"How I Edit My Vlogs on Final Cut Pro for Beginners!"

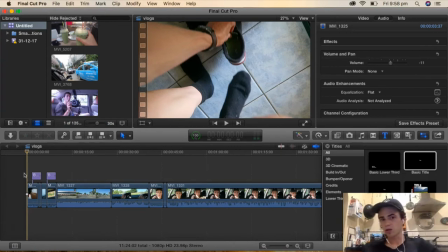So I'm not trying to make money monetizing on these videos as of yet.
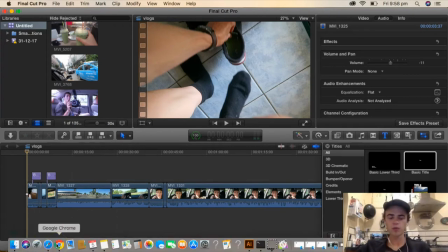So what I'm doing is I essentially just head over to YouTube, type in, I'm into like chill indie pop sort of music at the moment.
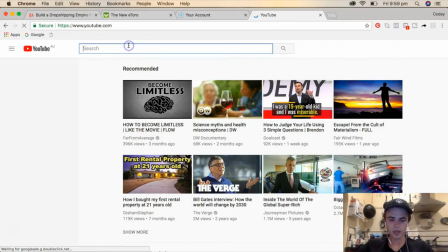So what I'll do is go to YouTube and I'll type in, one of the keywords I use is like chill tunes or something like that.
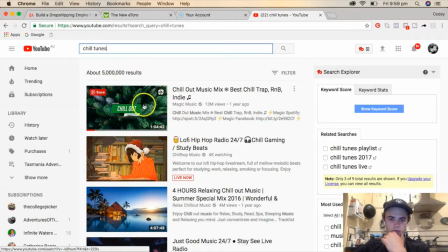And then I go for the tunes or the videos that are like an hour long or so.
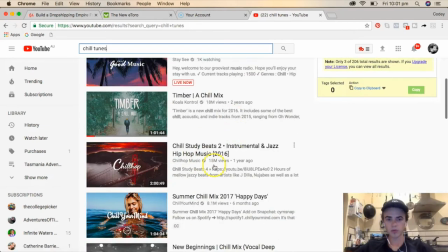So I just downloaded this one recently. So for example, let's just choose Chill Study Beats 2.
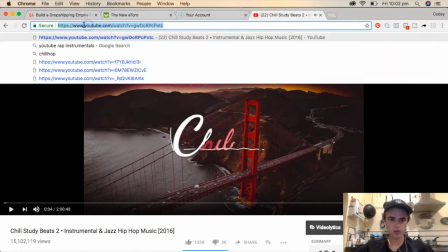So guys, this is a pretty cool tune. So what I'll do is I'll go here after the www dot, put two S's, enter.
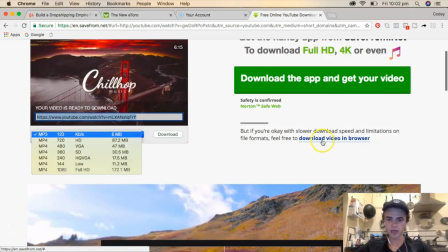Shout out to CP for letting me know about this one. It's a really cool trick. And then you'll scroll down to here and go download video in browser, and then click the download.
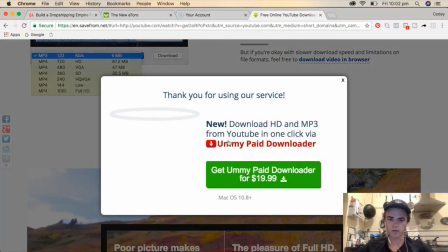For this example, I'll just go to MP4 and click download, and then it should download here.
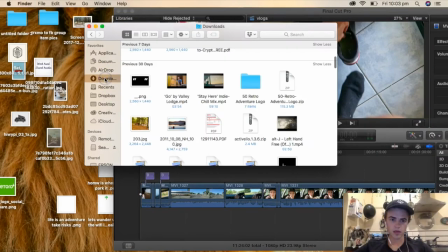It'll take a bit. So having that said, I have one that I already downloaded.
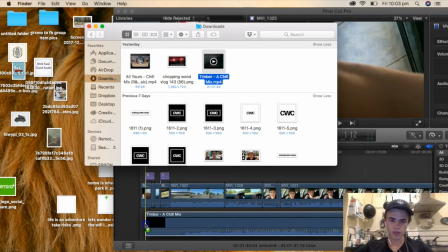I like this one, so I'm going to drag it into here just underneath the video clips, and we'll find a good tune.
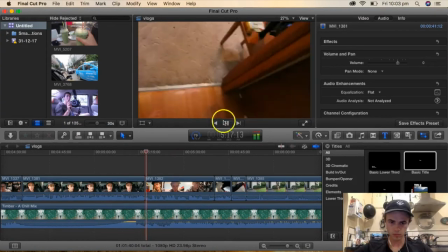Something like this, guys, looks like the start of a new song. All right, guys, so I really like the start to this, so I'm gonna cut it there.
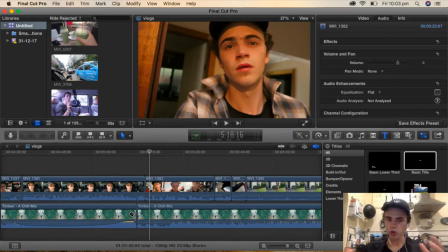Also, while I'm doing this, I'm hitting short keys. So short keys are a super awesome thing to learn in Final Cut Pro. So if you drop down this menu here, you'll have all of the actions you can take. So you can range select, so that's R. So the sticky keys are R. Trim is T. B is blade,
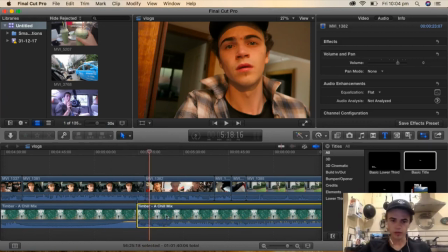which is what I just did there, which is cut it. I'll just click on this, get rid of that. But yeah, oh, I wanted to keep that one, sorry. So then I'll zoom out, I just pinch it and drag out. So this is gonna be the beginning of the vlog music.
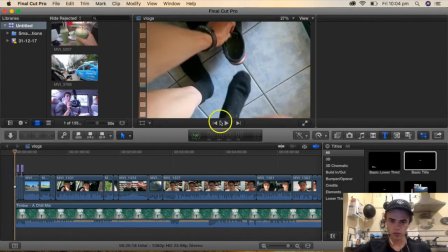So we're gonna play this.
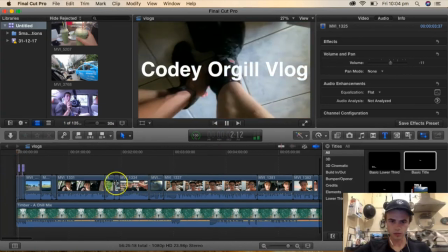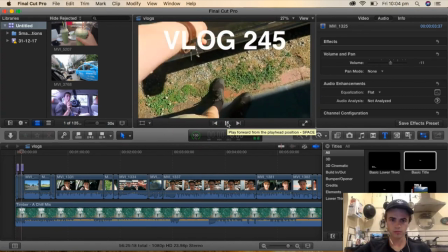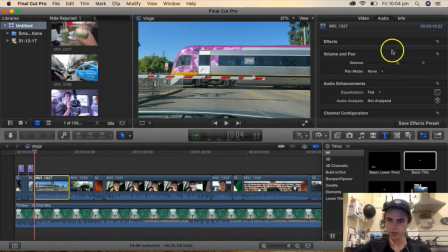And then we're gonna add in this train clip, bring down the volume because I don't want any of the song or background noise. Play this.
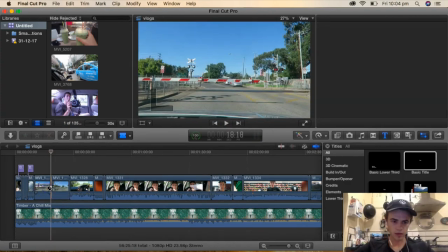So I might give that a cut about here and then here, and then I might speed it up. So to speed up, I click on this and then I'll drop down this one here and we'll go fast. Now this is 2x faster, 4x, 8x. I might just do 2x for this one and then play it from here and just see what it looks like.
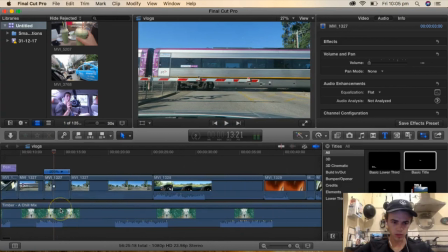See, I like to get it with the drop of the beat, so let's cut it back to about there.
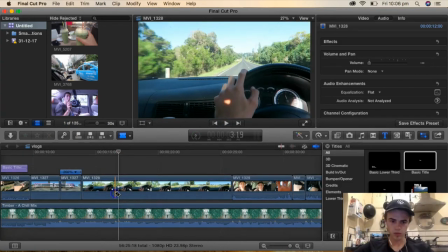And then we might speed it up here again, guys.
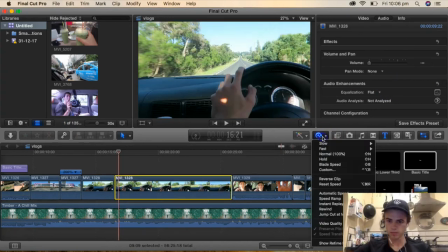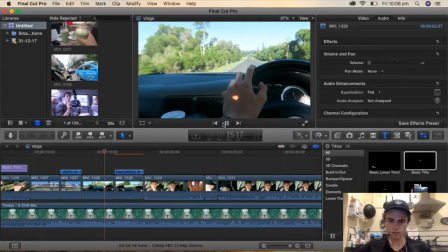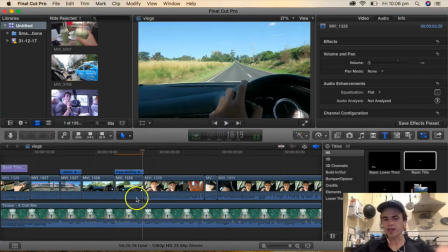Now, during the editing process, this gets quite laggy. Like when you speed up something, it might jump.
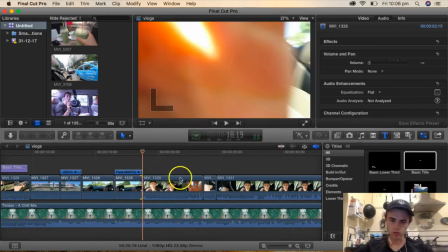So just have that in mind. But once you render it, it should be all cool. So didn't use that clip, and that clip I didn't use.
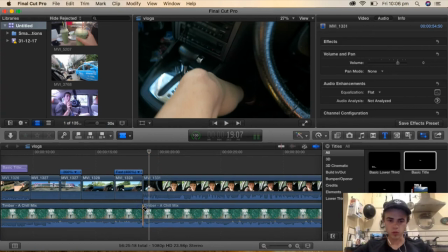So the next bit here, I don't want to use music because I'm talking, so I'll cut it there, use the B tool, click on this, and then we'll bring the volume down. I like a good maybe 35 minus for like background music. You can just hear it.
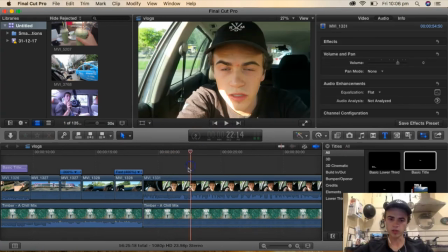Now this part I don't talk because I'm waiting until the camera gets in focus. So I'm going to get rid of all of that, and we're going to drag this over here so we don't lose it.
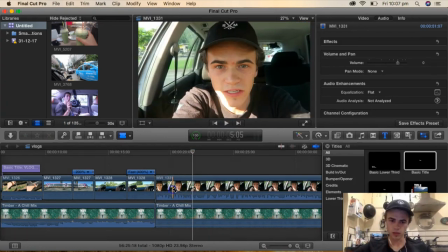Click get rid of that, and we'll see what it sounds like. So I did a jump. So I'm just getting rid of like any mistakes that I make or anything like that. Getting rid of the ums, the ahs, and the wasted spaces. Like for example, you can see like here is a waste of space, and that's annoying when you're watching it.
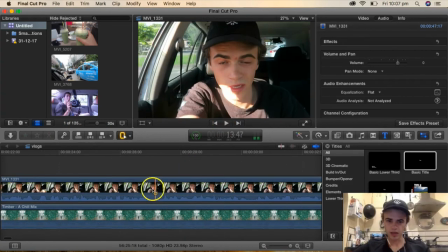Like, you know, it's not that annoying, but I find it is. That I might get rid of. So I'll just listen to it.
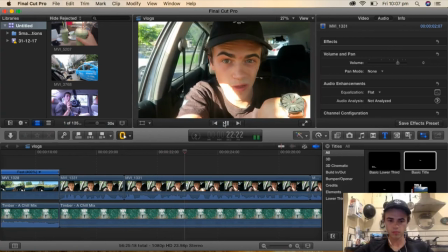Gaze vlog. I got up pretty late this morning. Got up about 20, never again.
See that little pause there?
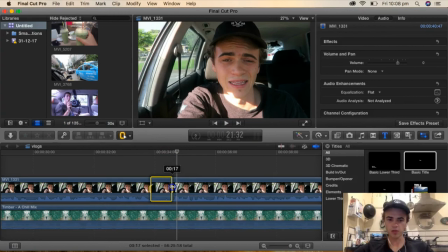There's a bit of a pause. I don't really like that much of a pause, so I'll just drag and cut that. So what I'll do is, through this process, I'm going through, especially the talking parts, I'm going through everything and just making sure that, you know, it looks awesome. Like, the YouTube videos, when you watch them, they're perfected. It's nothing to relate to real life.